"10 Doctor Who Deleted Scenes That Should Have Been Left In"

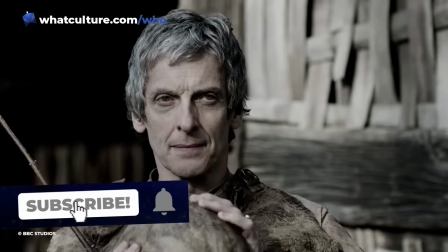(0:00)
In a show like Doctor Who, there are plenty of ideas that never make it to the screen.
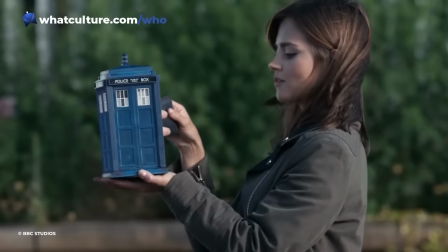(0:04)
Kate Stewart and Unit featured in early drafts of Flatline, for instance, and the master wasn't always part of Spyfall.
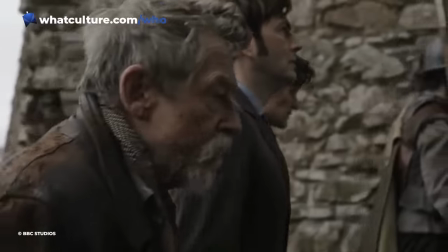(0:10)
Some ideas get further and are cut after being filmed, and while not every deleted scene has made it into the public domain,
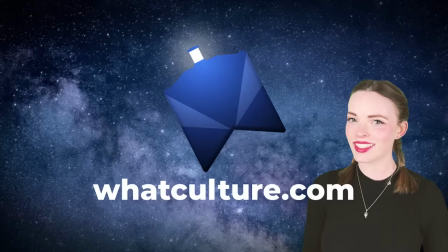(0:17)
some of the ones that have deserve to make it past the editor. I'm Ellie with Who Culture, here with 10 Doctor Who deleted scenes that should have been left in.
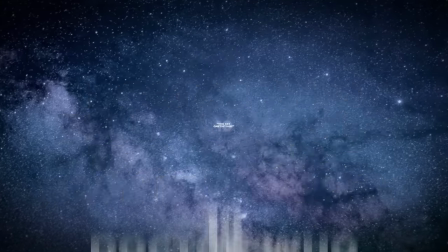(0:26)
Number 10.
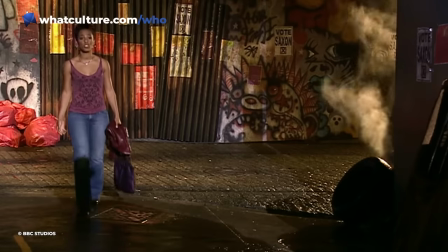(0:27)
You get One Detour, Daleks in Manhattan Martha Jones doesn't really become a fully-fledged companion until well into Series 3.
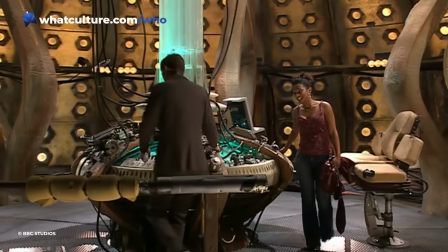(0:35)
For the first six episodes, she's just a temporary TARDIS traveller. But it is easy to forget this, and that might be because a crucial scene was cut.
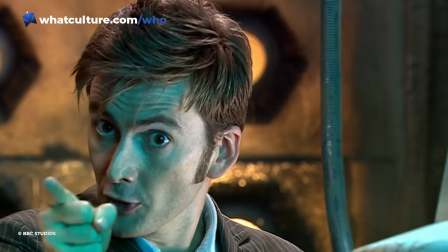(0:44)
At the end of Smith & Jones, the Doctor offers Martha a single trip.
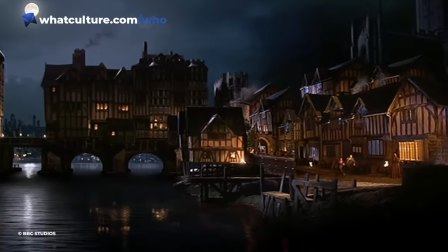(0:47)
At the start of Gridlock, he stretches that definition to include a trip to the past and a trip to the future, before returning her home in The Lazarus Experiment.
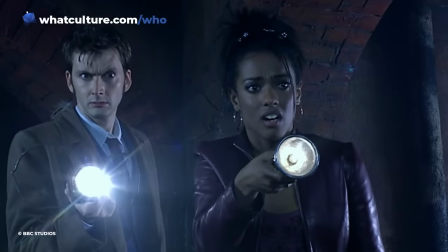(0:56)
But first, Martha gets another trip back in time, to 1920s New York.
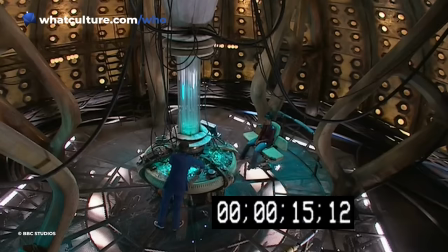(1:02)
Well, how come? Originally, an explanation was given on screen, in the form of a TARDIS interior scene cut from the start of Daleks in Manhattan.
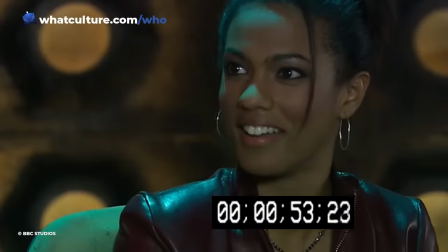(1:10)
This lasts for almost two minutes and sees Martha coaxing the Doctor into taking a cheeky detour.
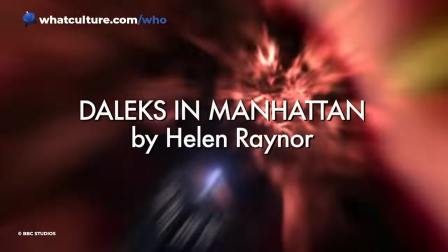(1:16)
The scene was cut for two reasons. For time, and because it was felt that the episode had two openings, the TARDIS scene, and the scene outside the Statue of Liberty.
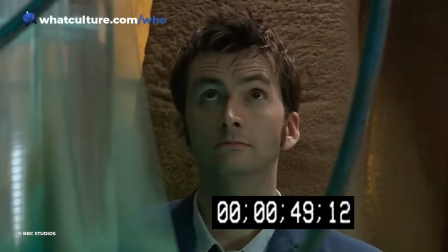(1:24)
With the TARDIS scene being less integral to the narrative, it was the one that had to go.
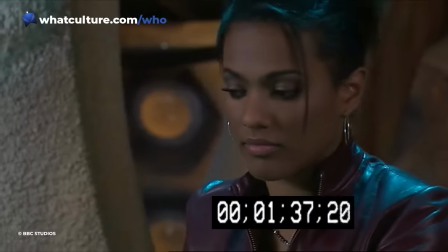(1:29)
Structurally, the episode probably works better for it, but it's a scene that really should exist in some form, given how important it is to Martha's journey.
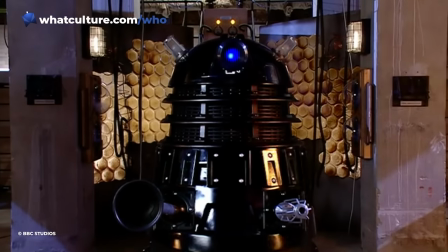(1:37)
It would be a neat addition to the story, should it ever get novelised, for example. 9.
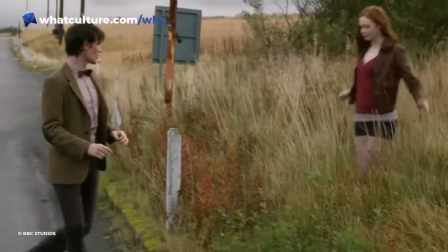(1:42)
You don't like Christmas, the time of the Doctor Frustratingly few deleted scenes have been released from the 11th Doctor's era,
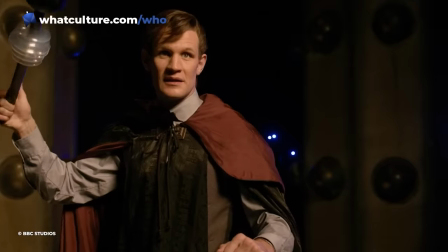(1:50)
but we do have a short clip from his final story to enjoy. The scene in question comes from the beginning of the episode and takes place outside Clara's block of flats,
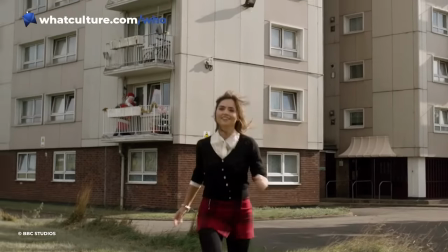(1:59)
which, fun facts, was one of the locations used for Rose Tyler's home at the Powell Estate.
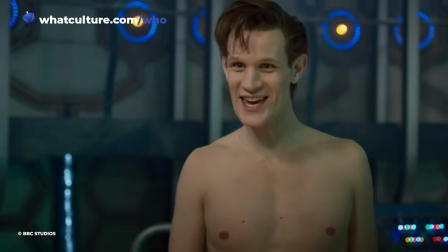(2:03)
It bridges the gap between Clara's reunion with her boyfriend in the TARDIS and the moment she introduces him to her family.
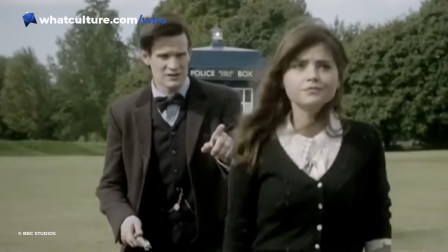(2:10)
On the surface, it's pretty superfluous, offering nothing more than a few extra jokes about Clara's Christmas dinner and the Doctor being naked,
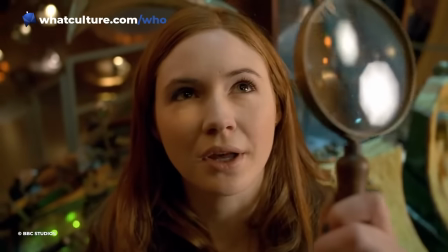(2:17)
but on closer inspection, this scene has lots going for it.
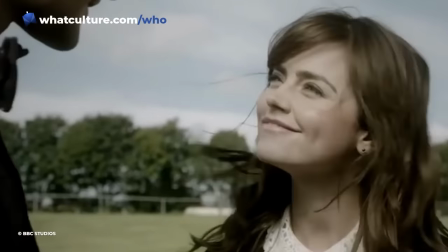(2:21)
For one thing, it contains the only reference to Christmas crackers in the first half of the story, laying the groundwork for the role they'll play in the third act.
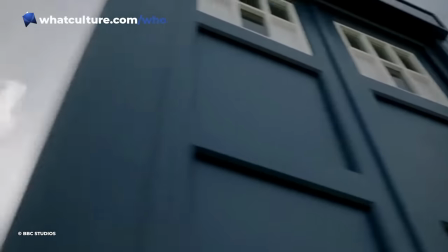(2:29)
It also features some pretty impressive directorial flourishes, such as the unusually low opening shot which frames Matt Smith's sonic screwdriver flick against the sunny skies.
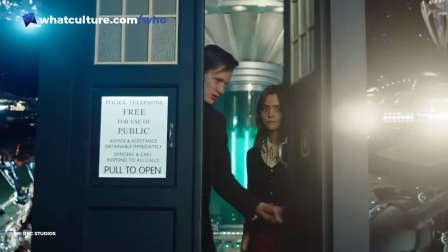(2:38)
It's a lovely moment between the 11th Doctor and Clara, given how little time they spend together during the rest of the story,
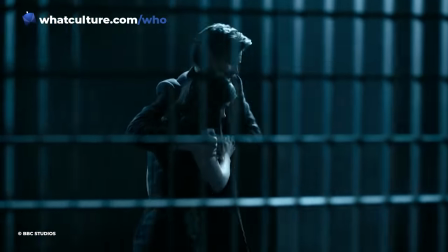(2:45)
and how short their time in the TARDIS was overall, we can't help but wish that this scene had been left in.
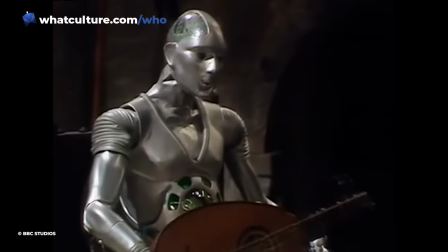(2:50)
8. Chameleon Cameo – The Awakening Touted as the next big thing by producer John Nathan Turner,
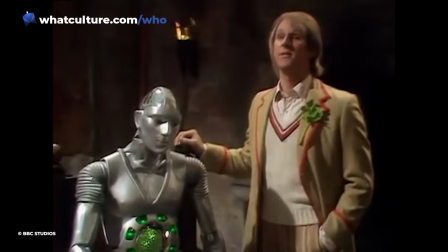(2:57)
robotic companion Chameleon was swiftly exiled to the TARDIS following his debut.
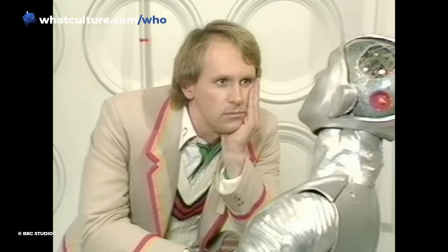(3:02)
The prop's unreliability made it pretty much impossible to incorporate Chameleon into most stories.
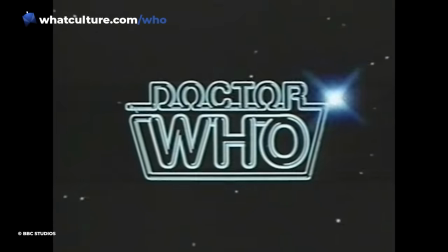(3:07)
However, plans were afoot to briefly include him in an additional serial, namely Season 21's The Awakening.
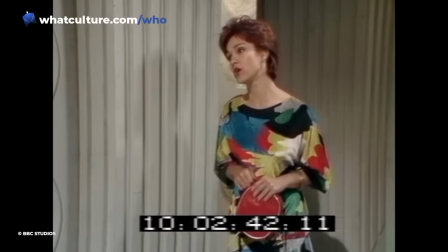(3:14)
This appearance was limited to one scene and involved very little movement, thus working around the prop's limitations.
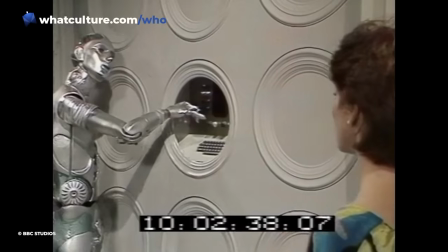(3:21)
It saw a suspicious Tegan encounter Chameleon fiddling around with the ship's innards.
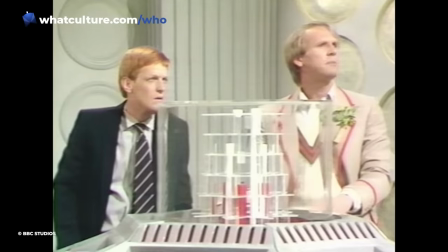(3:26)
To avoid rehiring original voice actor Gerald Flood, the tones of Peter Davison and Mark Strickson were used instead.
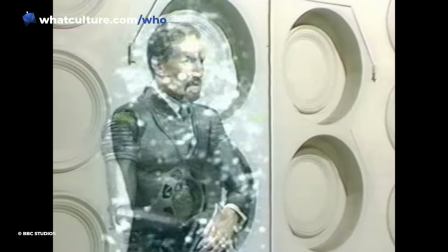(3:32)
This was accounted for by Chameleon's chameleonic tendencies.
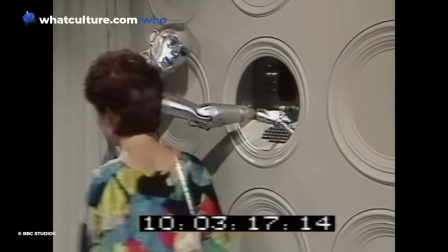(3:36)
The moment added nothing to the plot overall, and so, when The Awakening was found to be significantly overrunning, it was an easy bit to cut.
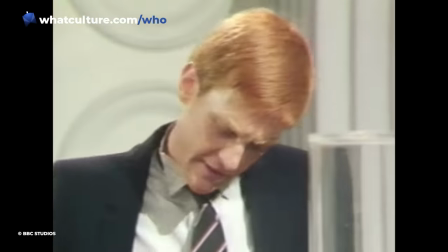(3:43)
This had the unfortunate side effect of completely removing Chameleon's contribution to the story, however.
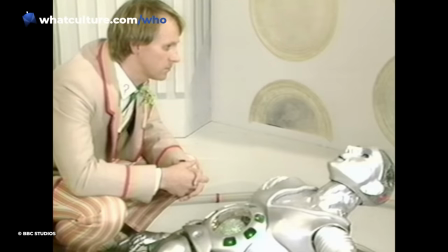(3:49)
Whether you love him or loathe him, Chameleon deserved better, and this scene would have helped give him a bit more of a presence during his short time on the show.
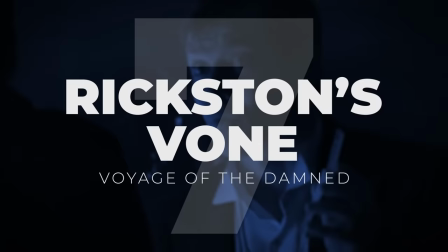(3:57)
7. Rickston's Vone – Voyage of the Damned Voyage of the Damned was, at the time,
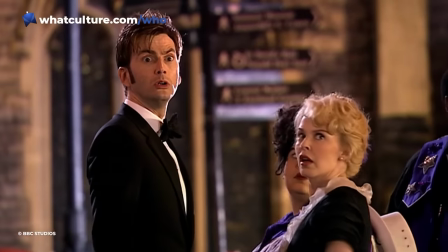(4:03)
the longest episode of the revived series by far, clocking in at 71 minutes.